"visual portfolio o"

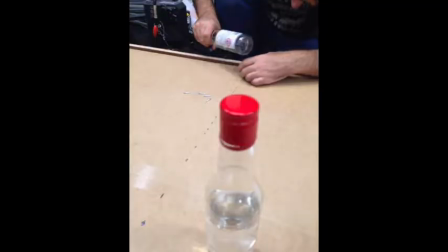(8:17)
We had to improvise a hammer out of the props because we didn't have one. Using the bottles was an effective method of hammering in the nails. This was the last day to get things organised for filming, so everyone was busy helping each other build sets, apply wallpaper, and position the props. This made the production run very smoothly from the start because everything was ready to go. The first thing that I had to do was set up the track and dolly.
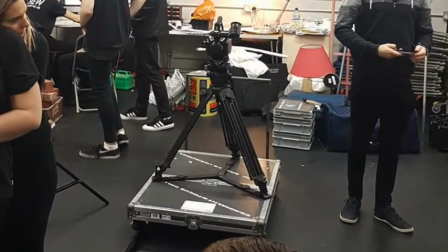(8:43)
Louis and I had practiced a number of times in previous production meetings, so we could do this quickly.
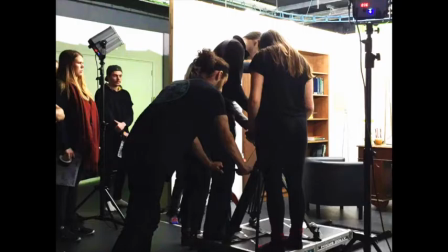(8:49)
In a previous production meeting, I practiced pushing and pulling the dolly while I had 2 crew members and a camera set up on it. I practiced this until I was happy with my speed and consistency, as it's easy to push it with a jolt at the start, and keeping a consistent speed is important for the professional look of the film.
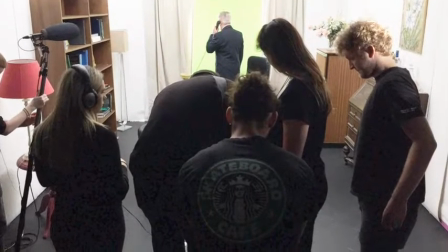(9:07)
I practiced because I didn't want to slow down the process of the filming because there was problems with me achieving my roles as a grip.
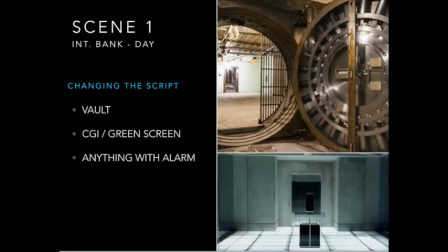(9:15)
The opening scene was CGI based and therefore needed a green screen room to make it possible. I was required to set up the track and dolly for the shot, and working closely with the CGI editor, I helped position all the necessary objects in the shot.
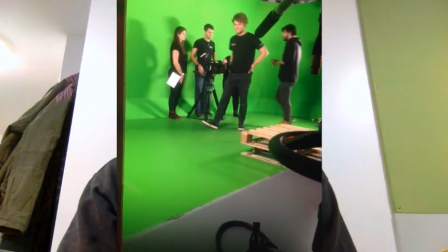(9:31)
2 wooden pallets stacked on top of each other acted as the bottom of the vault door.
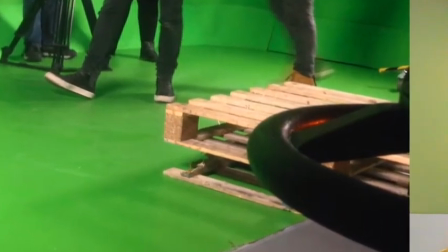(9:34)
They were not being shot, but after editing, it would look like the characters had to step out of the vault.
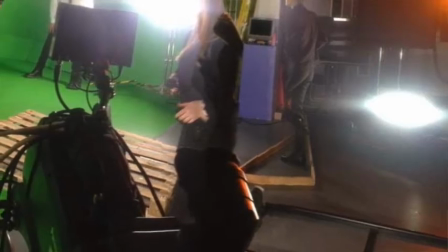(9:40)
As well as this, a piece of wood was placed to reference the vault door, so the actors wouldn't go through it.
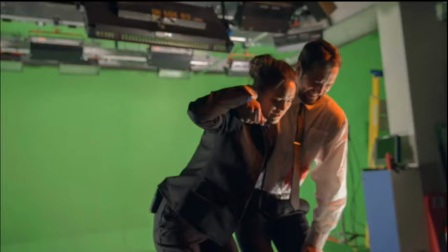(9:47)
Interacting CGI with reality makes it a lot more believable.
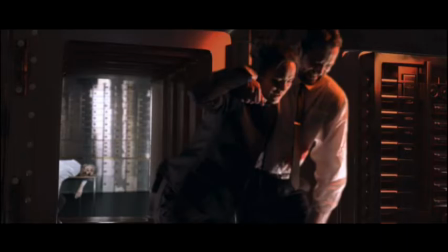(9:50)
After doing this take, I had to move the track and dolly on the other side of the scene in order to get the back of the character's action.
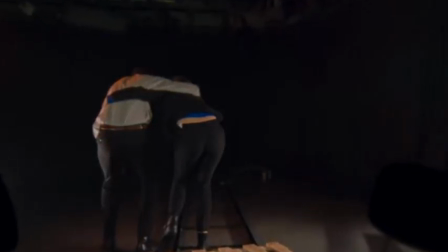(9:58)
This footage is going to be overlaid onto the surface of the vault and is going to act as the reflection of the characters on the vault. This will also help add realism to the shot. There was no big issues with the directing of the actors, because they all had one-to-one meetings with the directors both before and the day of the shoot. The times the actors needed direction, for example when Charlotte's Norwegian accent was coming out too strong, were quickly corrected. The director gave suggestions of typical British sounding curse words like bloody to help the situation, and this was effective.
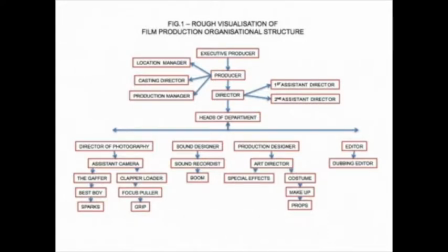(10:34)
The group dynamics were successful because everyone followed the hierarchy system. A professional atmosphere was maintained throughout the day.
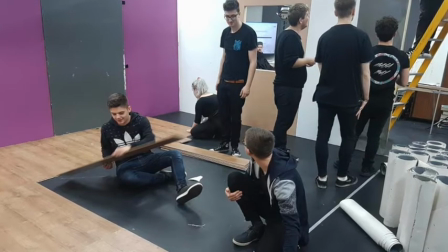(10:41)
We were instructed by the director to wear black clothing to avoid any light bouncing off the clothes and affecting the shot. As well as this, we had to take off our shoes whilst working on set during the filming because the noise from our shoes will interfere with the audio. As a grip, I couldn't have really done a better job because no shots needed to be redone because of me. I also kept the filming on schedule by being even faster at building the setup than I had practiced. My contribution kept the film running smoothly, especially towards the end, when the action of Charlotte kicking the table over to avoid being shot wasn't working out. The table would flip all the way around, and it took a long time to reset it, so there was time wasted. I suggested that the actor roll under the table instead. Although this idea wasn't used, it inspired the director's decision to make her dodge the bullet. I think it would have worked out better if we filmed on location because, in my opinion, the studio is only necessary when the location isn't available, for example a space station. However, we worked well with what we had and the final film had minimal setbacks. I enjoyed working on this film, although my roles were limited to a grip. However, I did help out in many other areas, for example script development stages and set design.